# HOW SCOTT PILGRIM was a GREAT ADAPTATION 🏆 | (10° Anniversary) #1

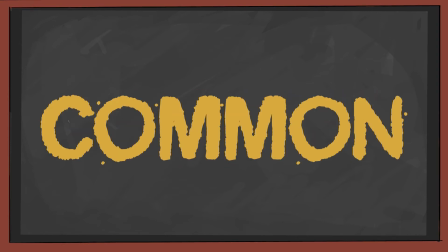They are simple, common and extremely relatable.
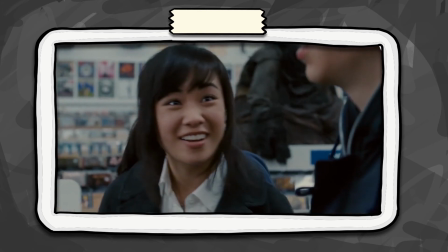Knives admire Scott, maybe that's why he does go out with her and of course more evidence of how clueless Scott is. I mean it's kind of funny. I hate breaking it for you, it seems that he does not have the best record with breakups,
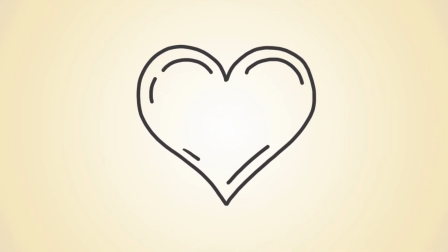so the writers are making me love him soon before showing me his true colors. That brings me to the self-revelation.
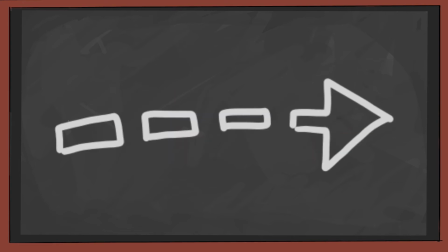This is not the same as character development. The character development is the process he embarks to change and self-revelation is the opportunity to show his real self but we will explain this better in another video so subscribe so you don't miss it when I post it wait you subscribe wow thanks that was really nice so yeah self revelation it's
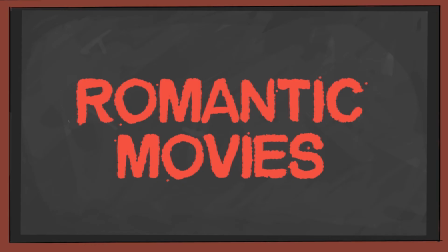easy Scott must improve as a person a basic self-revelation in romantic movies
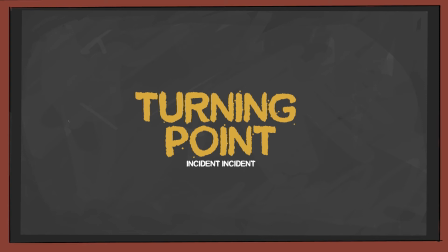turning point or in another Another paradigm it would be the inciting incident,
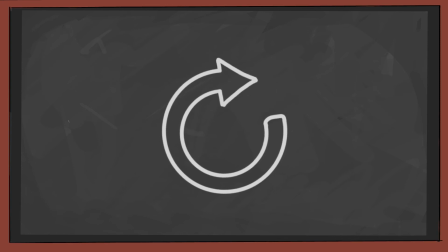the event that changed everything. In romantic stories, it's mostly when the boy met the girl.
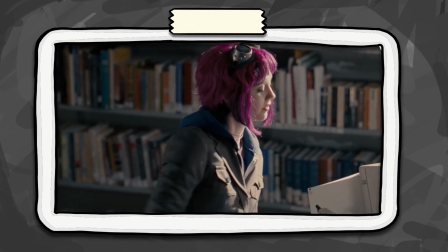Scott has this weird dream where he sees Ramona, to later find her in the library, and he's so shocked because she is real.
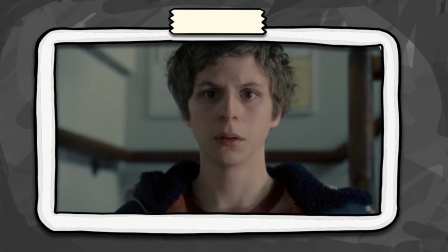The girl of his dream is real,
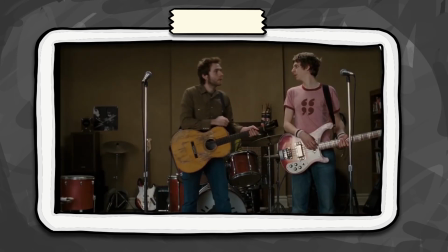and he's so inmersive the knowledge of her that for transition happened that he hardly notices. the beautiful use of transition.
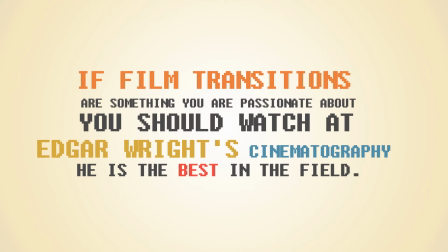If editing and film transition are something you are passionate about, you should watch at Edgar Wright's cinematography.
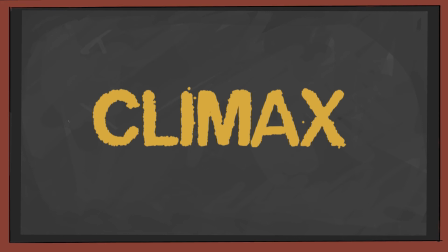He is one of the best in the field. Climax. In this paradigm, everything that happens in the movie happens here.
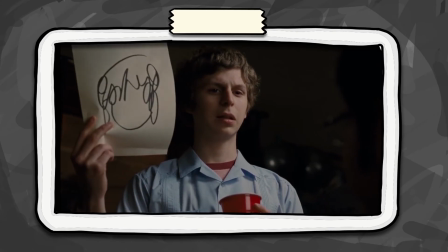Wow, that's some kind of mean. At the party, Scott lets Ramona's name, and that even she is at the party.
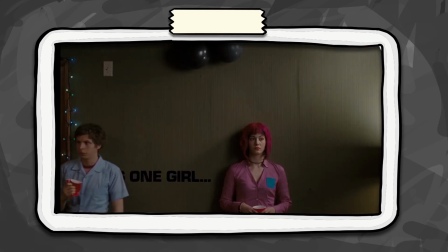He approves to talk to her, and it doesn't go well.
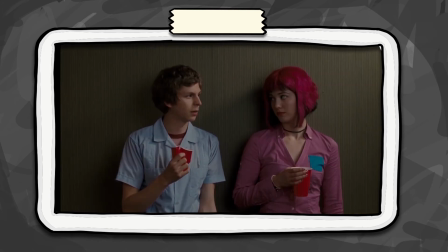I like how they use the shadow to establish how awkward and uncomfortable everything is.
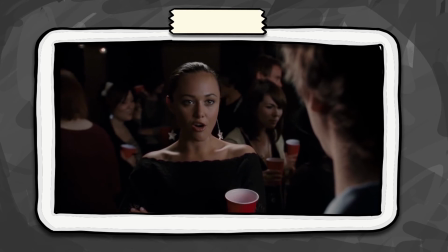She leaves the party, and Scott begins the investigation asking all the party guesses about her, and this is so typical and yet so cool,
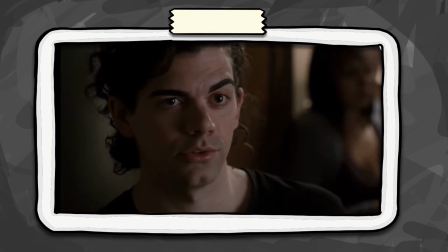is dynamic and accomplish the objective which is still as much as possible about Ramona.
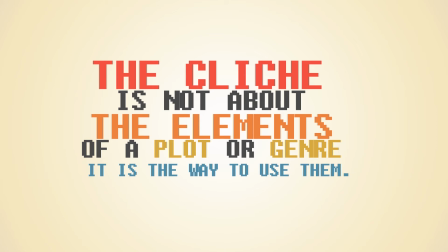Guys, the cliché is not about the elements of a plot or genre, it is the way to use them.
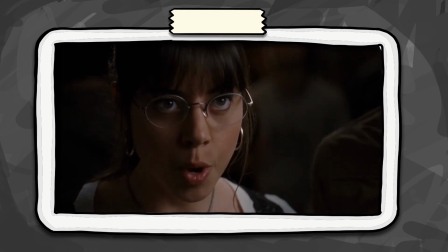Julie forbids him from approach Ramona because he always ends his relationship very badly and Kim is one of them.
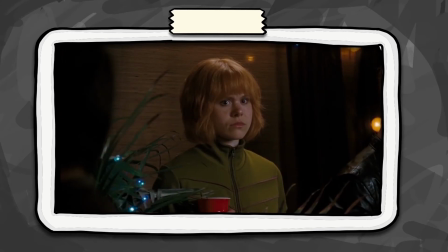Now the salty comments make sense.
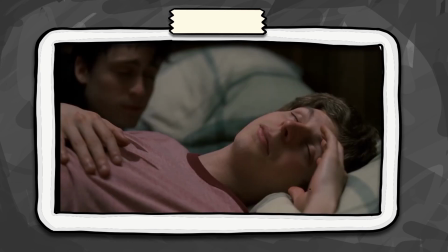Wallace comes home drunk and Scott begins to tell him about this girl and my boy Scott is not even listening. I'm going to be honest, I had completely forgotten about Knives in this part until Wallace mentioned it and it's very striking how the
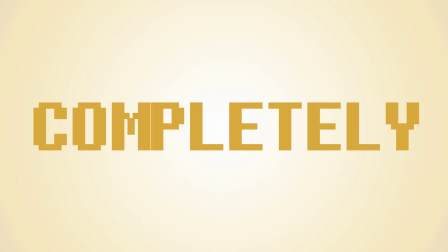constant fake high school girlfriend from friends completely We are very zealous that Knives is not a real girlfriend.
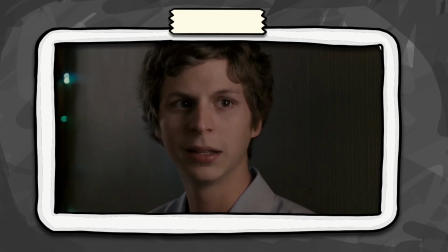We aspire for him to get Ramona, simply because of his reaction to her.
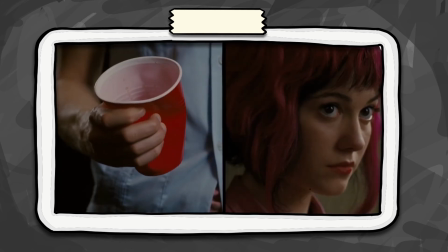We are excited that he is excited. The empathy that a character can achieve is witchcraft, if the weakness and need are present correctly. My moral values went out of the window and I didn't even notice it. His sister immediately calls to question him about dating two girls.
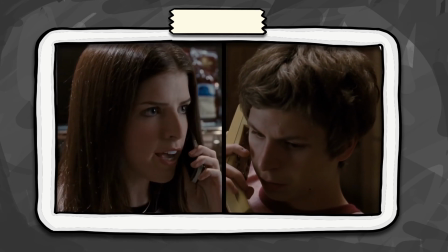He confused us how she knew.
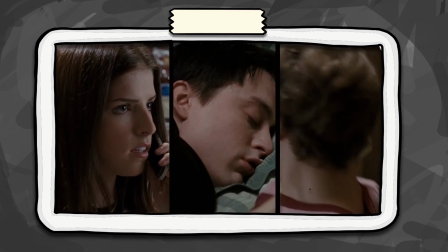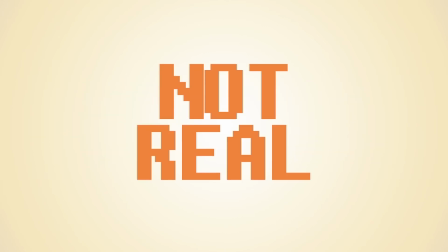Why we accept that? It is not an impossible action, but it's not real. And for the same reason that it's not real, the audience is more accessible to believe it.
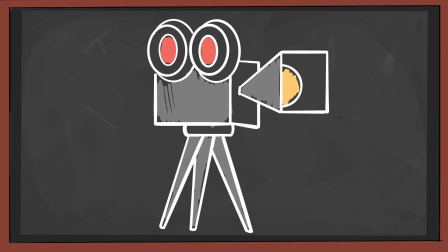When people watch a movie, they are not expecting a mirror for reality.
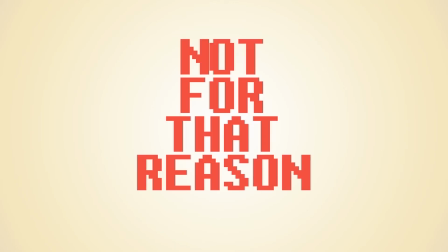It is not part of the experience they seek, but not for that reason Wayne can put anything on the screen and expect the viewer to buy it.
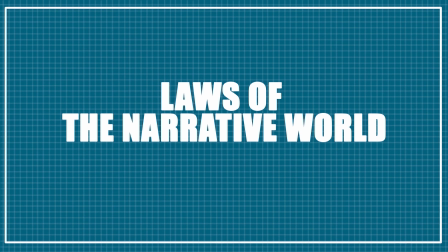That's why I insist so much on the loss of the narrative war.